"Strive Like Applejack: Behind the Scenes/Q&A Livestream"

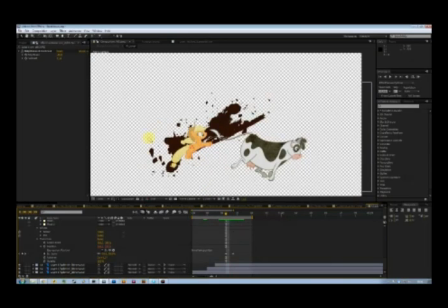40:59 Also this splatter right here is slightly moving over a period of time, which is to give it some movement, so that it doesn't feel like a static image sort of moving across the screen,
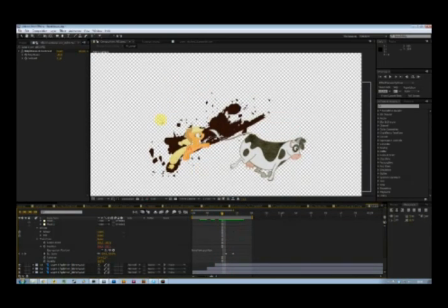41:16 which would be boring. Applejack here is, let's turn on Winona as well. Applejack here, which is jump 4, is moving
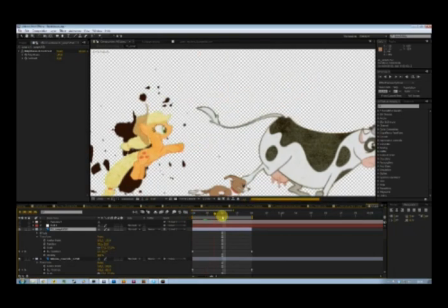41:36 sort of across a path here over a period of time.
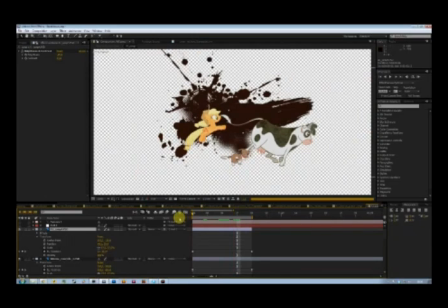41:41 And it's also rotating to sort of imply that she is airborne and
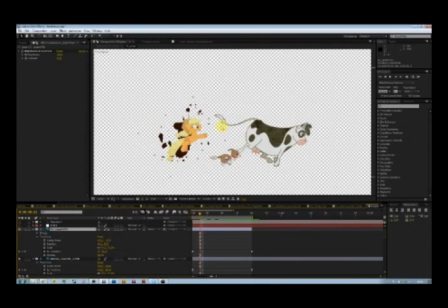41:48 rotating towards the cow there. So that's basically the very first
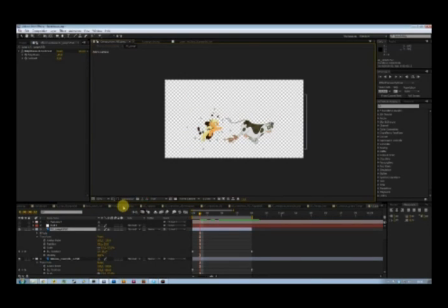41:58 shot that we see, and now we go to the main com, just load back in,
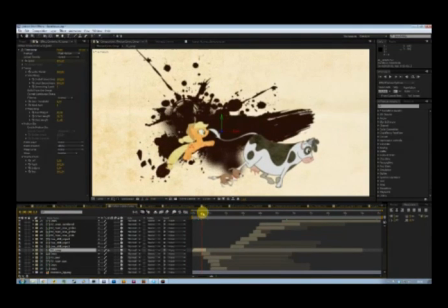42:05 and now we get to see the first use of the 3D camera. The cows aren't actually there already, but they sort of appear,
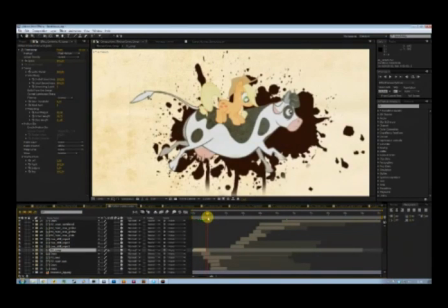42:22 sort of give it some depth, and the camera moves over them and towards the next vignette, which is Applejack landing on the cow.
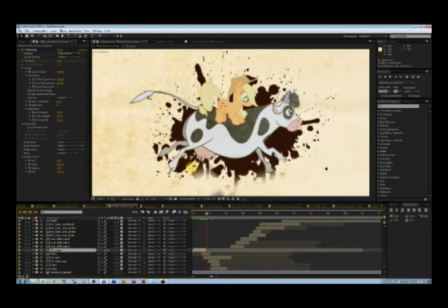42:38 This is actually recreated from the show. The cow is again from the run cycle I had, and Applejack here is masked out from Applejack
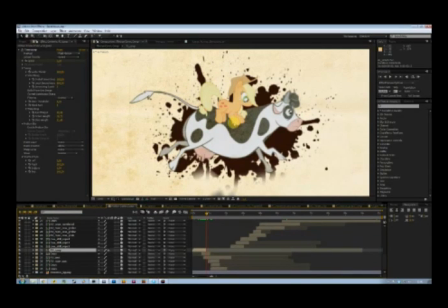42:53 running, jumping, I should say landing on top of the cow, on top of the cow's back. Also, I should mention that there is a sort of grungy texture applied to the
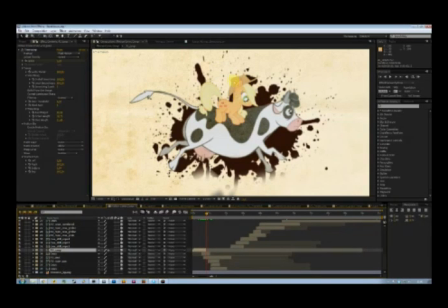43:07 cow and Applejack here to give it a textured feel, so that it doesn't, feel flat, and to add some detail to the entire sequence. Again, there's paint splatter, and this right here, these sort of
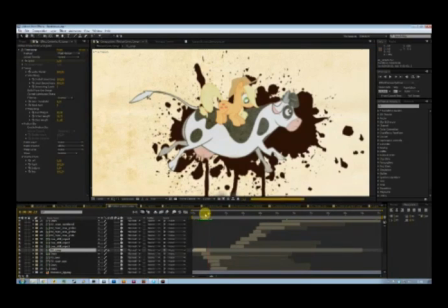43:28 drops streaming down, sort of are that's a moving mask around
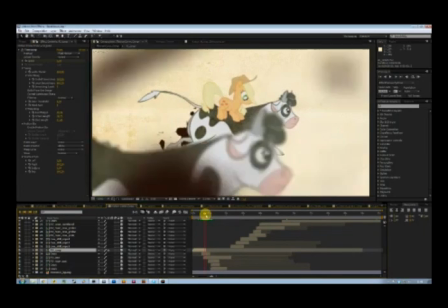43:40 the splatter there, to sort of imply that it's actually streaming down.
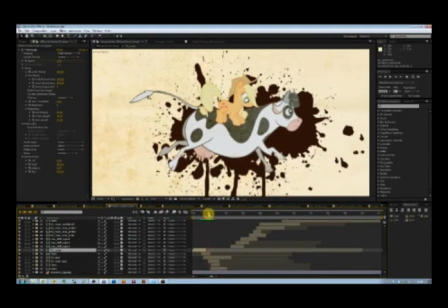43:45 Followed right after that is a sudden
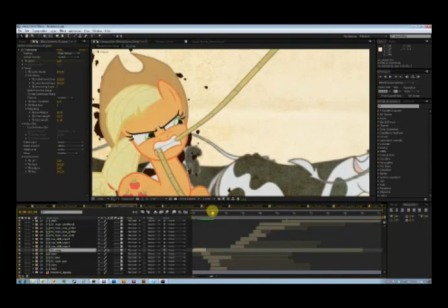43:52 shift to Applejack on the back, presumably on the back of the cow.
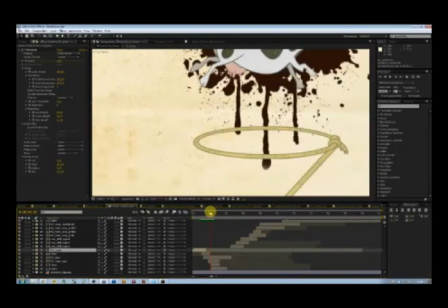44:01 We follow the rope down, which is, after this shot,
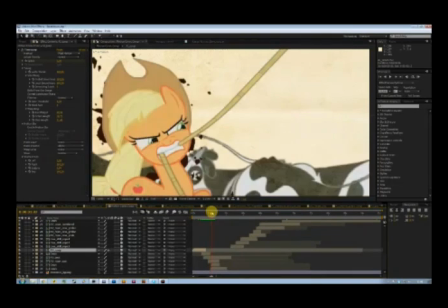44:05 the first thing you see is the rope, and we follow that down to Applejack here. And I should probably open this up in Photoshop too, if Photoshop wants to cooperate, that is.
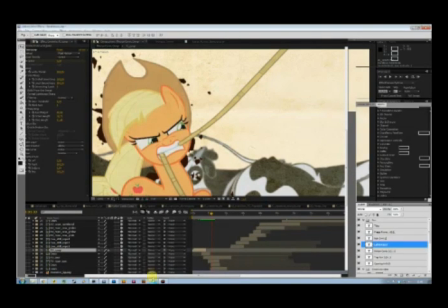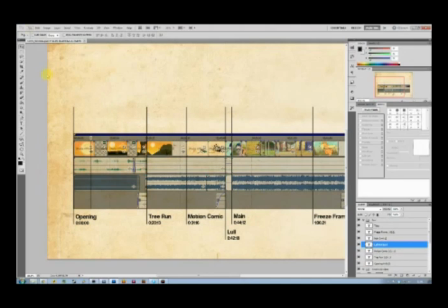44:27 Ah, there we go. Let's see, file, open.
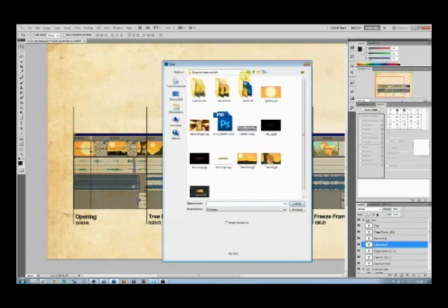44:37 Now you get a glimpse of the amount of files that were used in the creation of this particular video. This is all the PSDs that were used outside of the motion comic, and these are all the
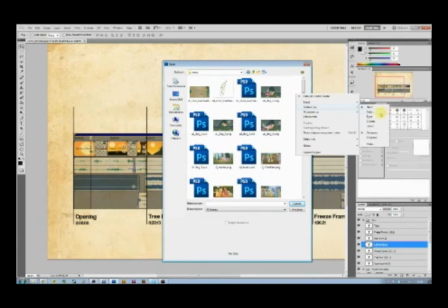44:57 images used in, let's see, type, in the motion comic itself.